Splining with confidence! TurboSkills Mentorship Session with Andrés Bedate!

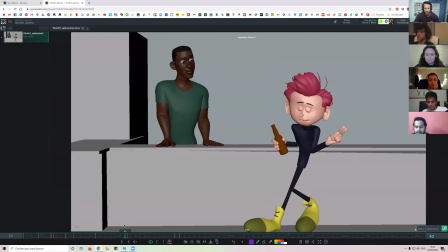(4:10)
I think it needs a little bit more cleanup, but I think it's working. But I don't read it so good in the other one. So probably, yeah, I think you should stay longer here. Yeah, right now it goes up.
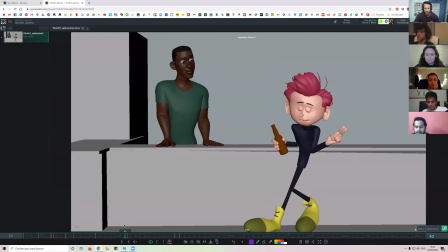(4:29)
It takes a long time to get up. It's more like doing this. And then you just go back to here. I don't see like these movements, so I'm missing it. So I would say, yeah, even you don't need to go so fast to grabbing the bottle again full.
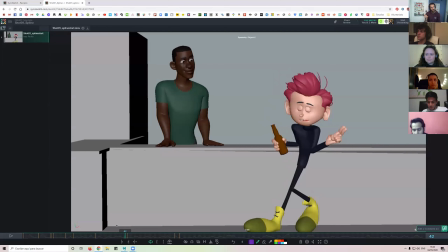(4:49)
You can just do like, and then grabbing it. You know what I mean? Mm-hmm. I feel like it's just doing this now instead of, so that I would try to do something like that.
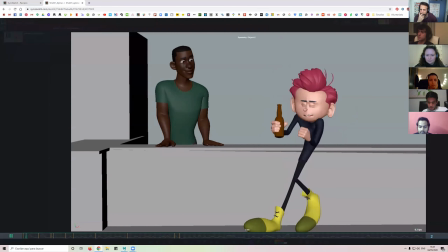I think only by adding some overlap to the head.
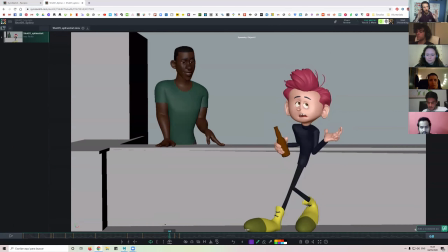(5:20)
I think throughout all this first part, if you delay all the keys one frame in rotations and translations, it's going to be way nicer because everything is going to be overlapped with the head, because that's what the attention is going to be with the hands as well.
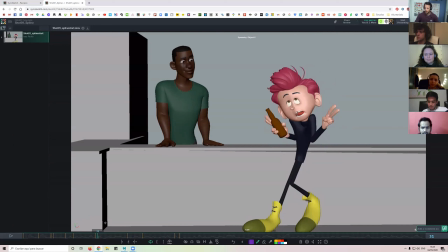(5:36)
So yeah, first this part, and then when he goes up, it's the same, right? Everything is moving up. I kind of see a little bit of overlap in the head, but I would try to increase it when he's doing this. Try to increase it more to see how it works.
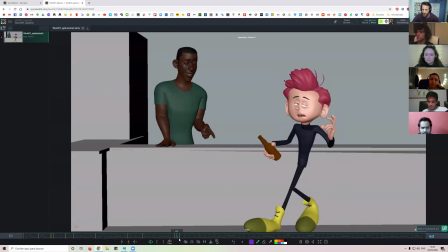Here, for example, with the feet, since he's only going to stay in this position for one frame, I don't kind of read enough those feet in the air.
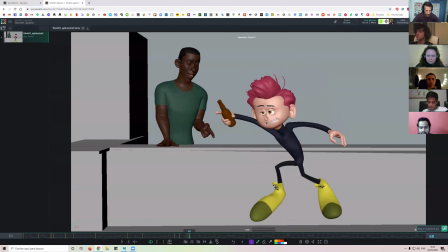(6:05)
So try to have this one, this feet, try to get them closer to its higher position, so that we actually see at least 2 frames those feet up high.
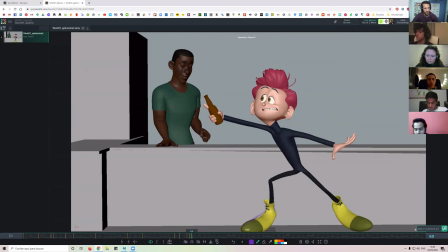(6:19)
Yeah, and then you can go directly to where you have here. It's going to work since the feet are so big. It's going to work, both of them, right? Mm-hmm. Yeah. Yeah, and I think overall the pose should try.
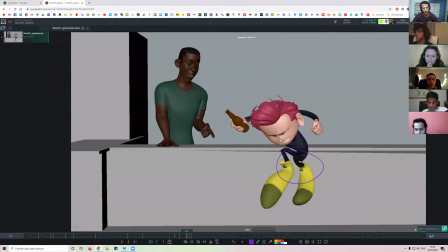(6:38)
These 2 poses are too different, and we need to read it more close to this one, because that's the compressed one, and when it's higher above, so we need to make them quite similar.
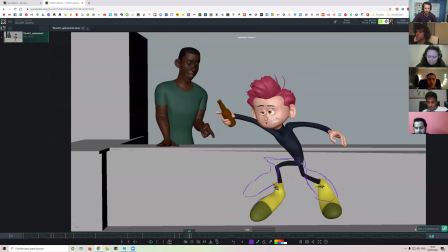(6:51)
So for example, the root here, it's higher than here. I would try to have the root in this, almost in the same position as well. It's like to read that pose, we need to read it a bit better.
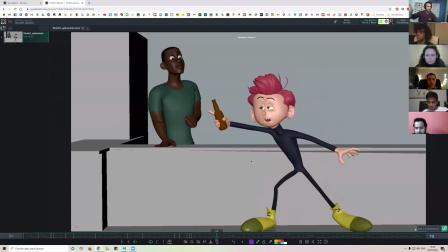(7:06)
So another thing here, when he does this, it's awesome, but I try to make it more exaggerated the timing wise. So more compress the keys. Right now it's like, right? So I want to do like, so we feel more the extremes and we don't see those in between so much.
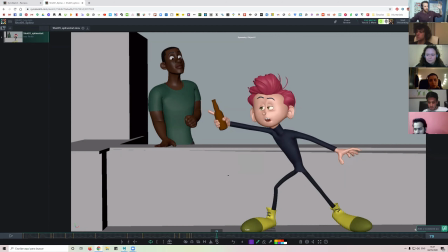(7:22)
Especially in this part where he's going to be like chaotic and really crazy, we need to see that more exaggerated.
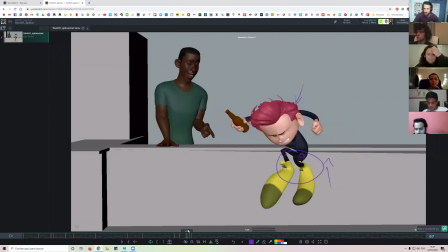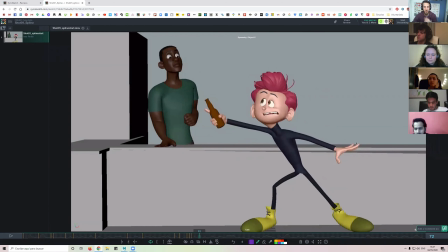(7:37)
Here, for example, this is one of the problems, for example, that has FK, right? So you are animating and we're trying to get this working, and this hand, since it's in FK, is following every movement we have from the body and from the chest.
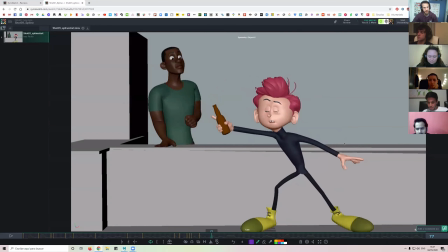(7:53)
See how it's moving? So that's why I usually get an IK. It's true that if I leave IK here, it's going to be stuck in the same space even if I'm moving. But in the end, what I'm going to do is just move around that hand a little bit. But I am the one who's in control of that hand, not the chest, not the shoulder.
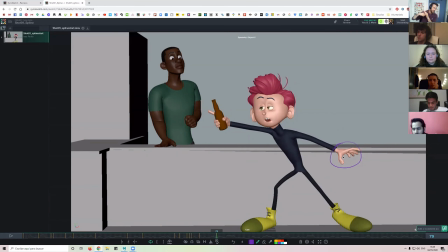(8:11)
Because if I move to the shoulder, this is going to go up and stuff like that. So this is one of the reasons why I usually work in IK.
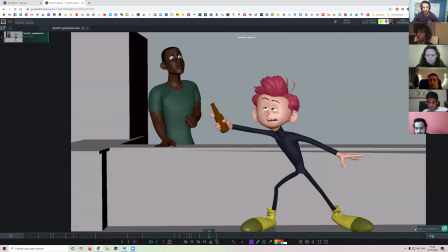(8:24)
Here you could also add some overlap to the hand.
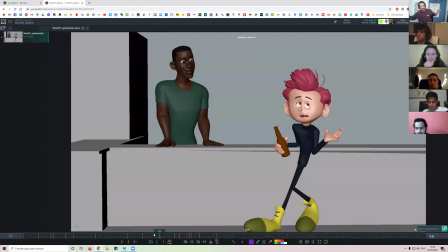(8:27)
So when I'm doing these and I'm moving closer to the character and this hand staying here, you can do overlaps with that head. So we feel more like the skin moving and the character moving itself.
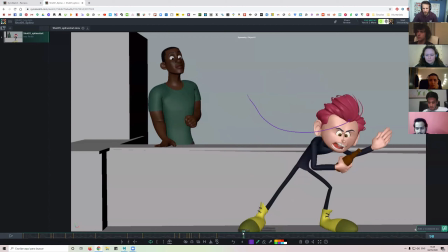(8:43)
I like this transition you're doing with the head. Very nice. This arc, very cool. And it's working very nice in the animation.
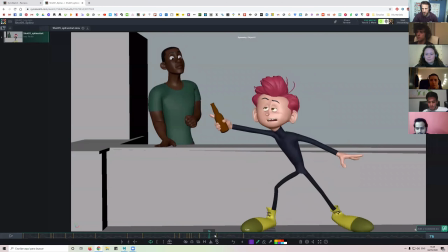(8:52)
Yeah, I like it's very cool. And I love the chopping.
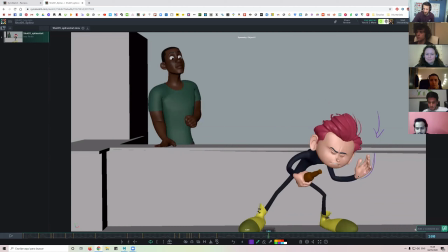(8:59)
I love the deformations you did with the hand. So we have this. It's amazing. But I feel the same as when he's pointing here. We need to be more snappy. We need to do like, instead of doing this and see this movement.
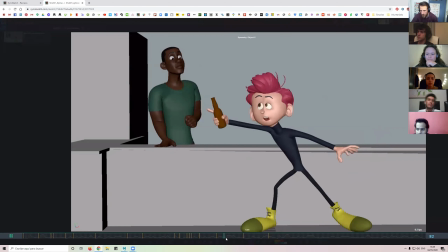(9:15)
You know what I mean, Amy? I think because, so I'm kind of losing the sense of hitting, right?
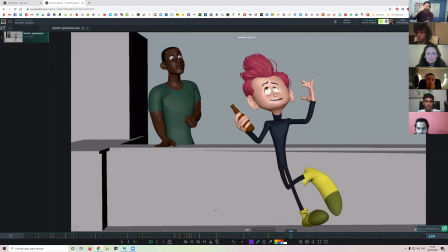(9:24)
So it's chopping, and chopping is more like I'm hitting something, and I'm losing that sense, right, by doing this. So I would probably try to, you know what I mean? Like just completely stiff palms the whole time? No, probably you can leave those, but I would compress the timing.
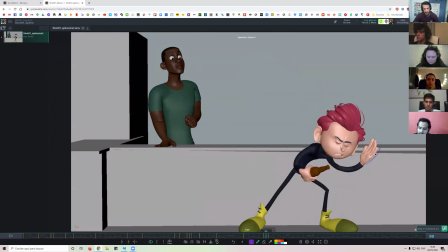(9:41)
So, so you're here, and this is awesome, you can leave it, but see how many frames you're spending until you get here? You're spending like 4 frames. So you could actually leave this hand, could be up here still, right?
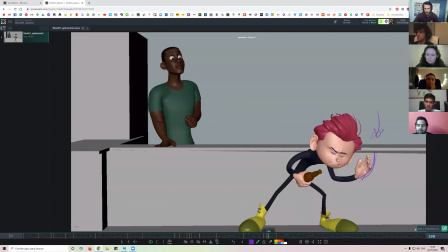(10:00)
You can start doing that arc you have. Here, you'll be something here, closer. And then you get here. So it's going to be more like, instead of, understand, kind of?
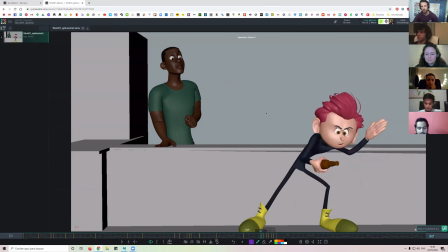(10:19)
Mhm. Sorry about my drawings, I'm just going very fast. And I'm not the best drawer ever, so.
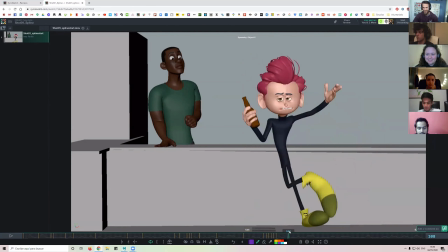(10:24)
It makes sense. Okay, cool. But for example, this here is working. When you do this, that's a good opportunity to do so because you're trying to drag the hand, but you're not trying to do like a chopping action.
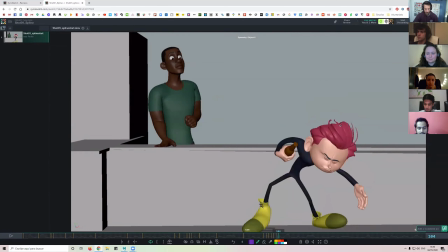(10:37)
So this is very cool. I would only try to follow the path. This is a very nice opportunity to,
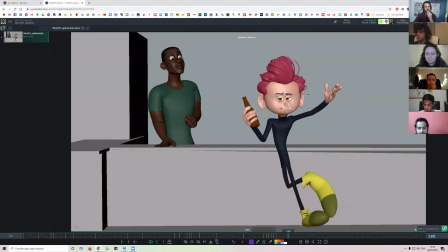(10:44)
I'm gonna try, probably I'll show you later one of the shots I did in Willoughby, so I can show you what I mean by this, but try to follow the same path. Imagine a straight line from here
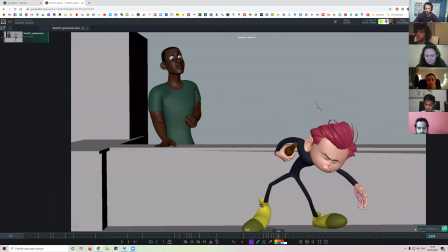(11:00)
to here, right? So it would be something like this, right? So I would try to follow that path with all the arm, with the black and with the hand itself. So you'll probably have to deform the character here a little bit, but this is more for polishing.
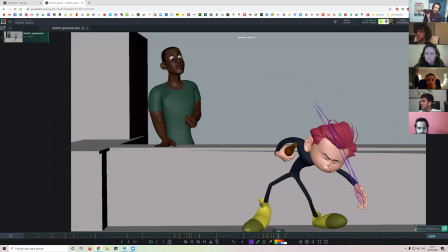(11:17)
But that's gonna make a feeling like doing something. It's very, I cannot do it, but you know what I mean. So instead of having this here, you'll probably have it here.
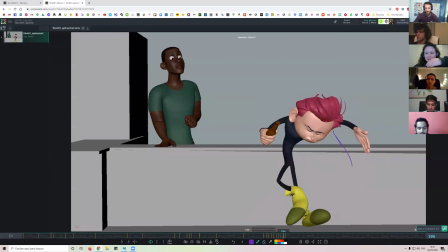(11:32)
So it's kind of like this hose, like this. It's hard to explain. Like one long pipe. Exactly. It feels like. Exactly. Instead of trying to do an arc here, that is cool. I think it's a nice opportunity to do this, and it will be very fun to see the hand doing something like that.
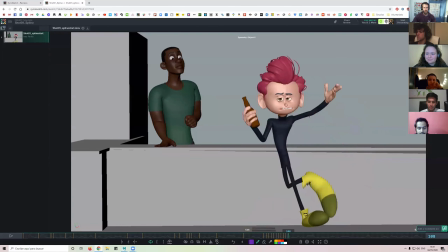(11:51)
You can try. If you don't like it, you can keep it this way because you still have a nice arc. So I leave that decision up to you.
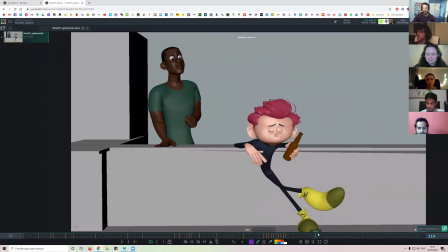(12:01)
I like this when he changes the bottle. I think the timing is very nice. And also all this movement needs overlaps as well, especially in rotations with the head. So he's higher and you have this rotation in X, very nice.
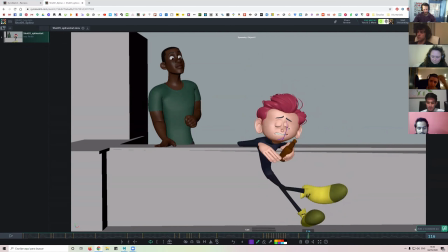(12:16)
But when he gets here, I don't feel like he's coming down. I don't see those eyes looking down like he's doing this. I don't feel that, and I think it's very important here because he's looking very up high and we need him to look very down here.